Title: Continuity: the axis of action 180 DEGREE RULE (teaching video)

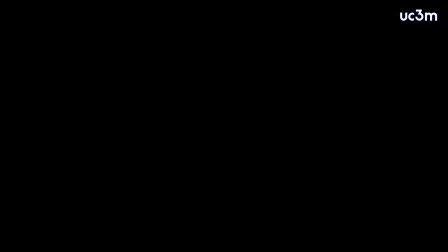Staying within the rules of continuity editing, Hitchcock has used a classical pattern, respecting the axis of action and giving us key emotional and intellectual information about both characters. He has also anticipated Marion's impending death.
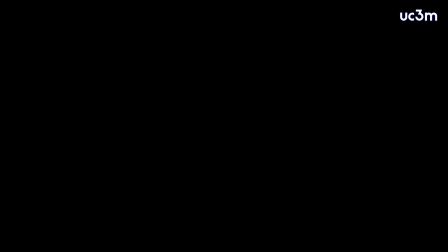The second example is from The Shining by Stanley Kubrick. The main character and a waiter are walking into a bathroom.
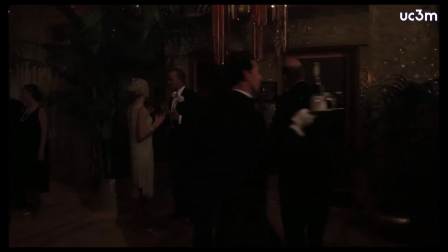Awfully nice of you to say. Of course, I intended to change my jacket this evening before the fish and goose soiree.
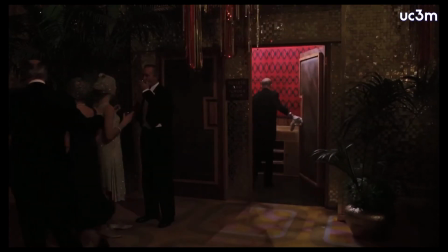Very wise, sir. Very wise. Here, I'll just hold this for you there.
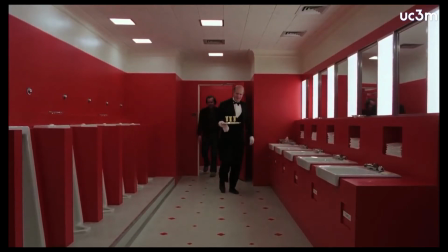Oh. To use it. Thank you, sir. Thank you. Now, let's see if we can improve this with a little water, sir.
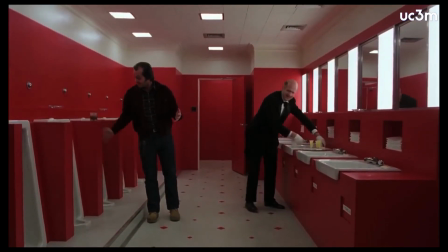All right, I'll just set my bourbon and advocat down right there.
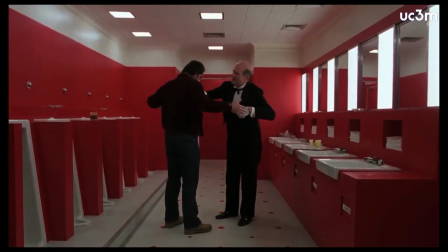Won't keep you a moment, sir. Fine. What do they call you around here, Jeevesy? Grady, sir. Delbert Grady.
First, an establishing shot.
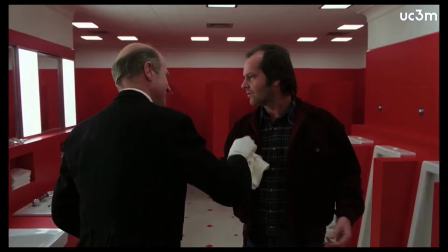However, in the next shot, Kubrick crosses the line. Why does he do this? He privileged performance over anything else. How does he get away with it?
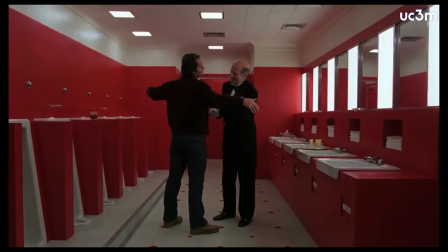First, we are in a totally symmetrical space. Second, it's all red, so the spectator is not easily disoriented.
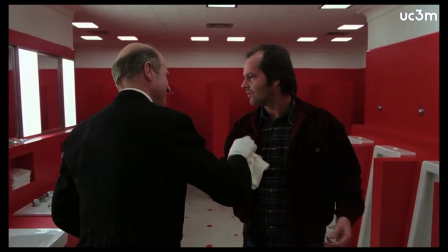Third, there is a continuity of action on the character's behalf as the cut happens, a match cut. Fourth, key information has been given in the conversation, so the spectator's attention is likely to concentrate on the story.
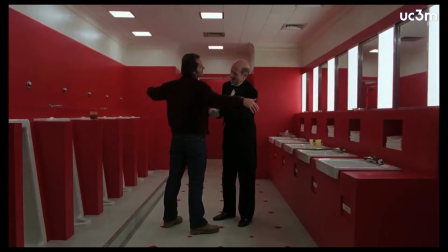Fifth, there has been a change of scale from a wider shot to a closer shot.
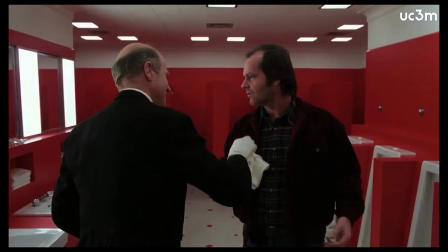Let's keep rolling.
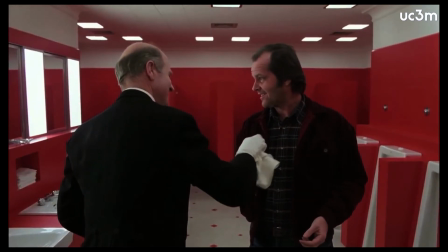Grady? Yes, sir. Delbert Grady. That's right, sir.
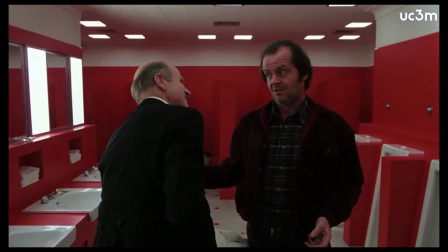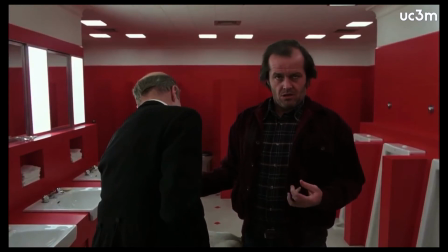Mr. Grady, haven't I seen you somewhere before? Why, no, sir.
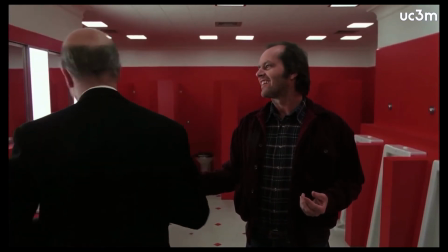I don't believe so.
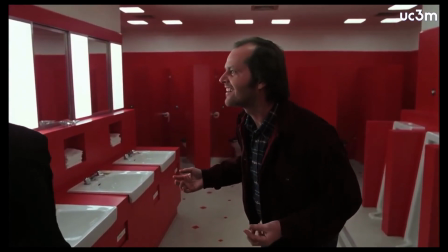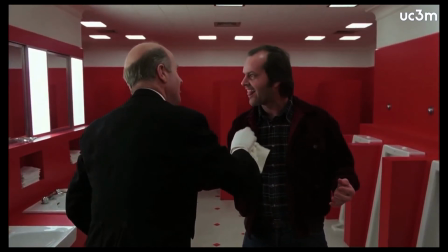Aha. It's coming off now, sir.
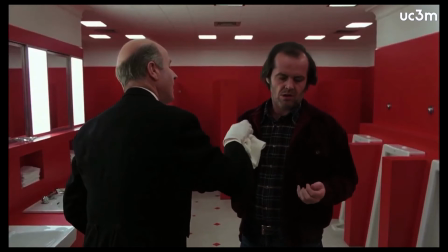Mr. Grady, weren't you once the caretaker here?
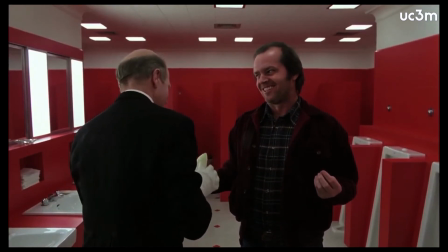Why, no, sir. I don't believe so.
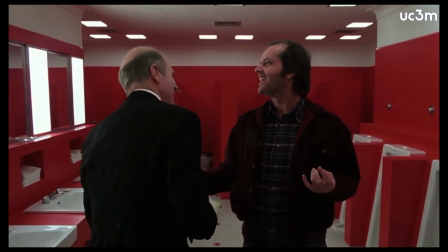You, married man, are you, Mr. Grady? Yes, sir. I have a wife and 2 daughters, sir.
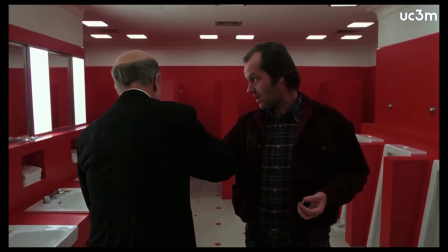And, where are they now? Oh, they're somewhere around. I'm not quite sure at the moment, sir.
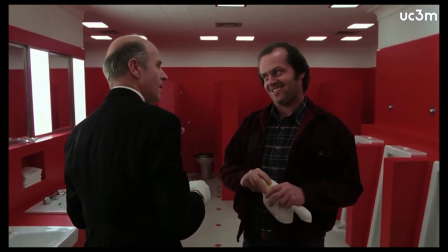Mr. Grady, you were the caretaker here.
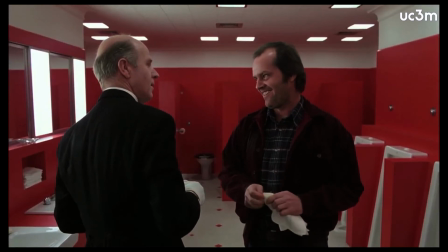I recognize you. I saw your picture in the newspapers. You, chopped your wife and daughter up into little bits. And, then you blew your brains out.
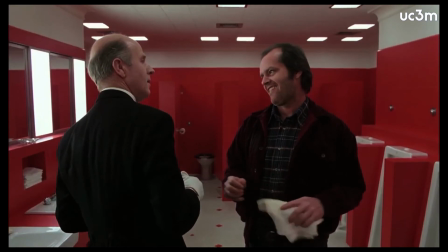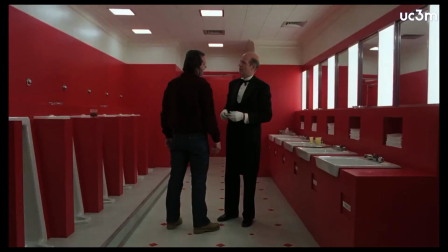That's strange, sir.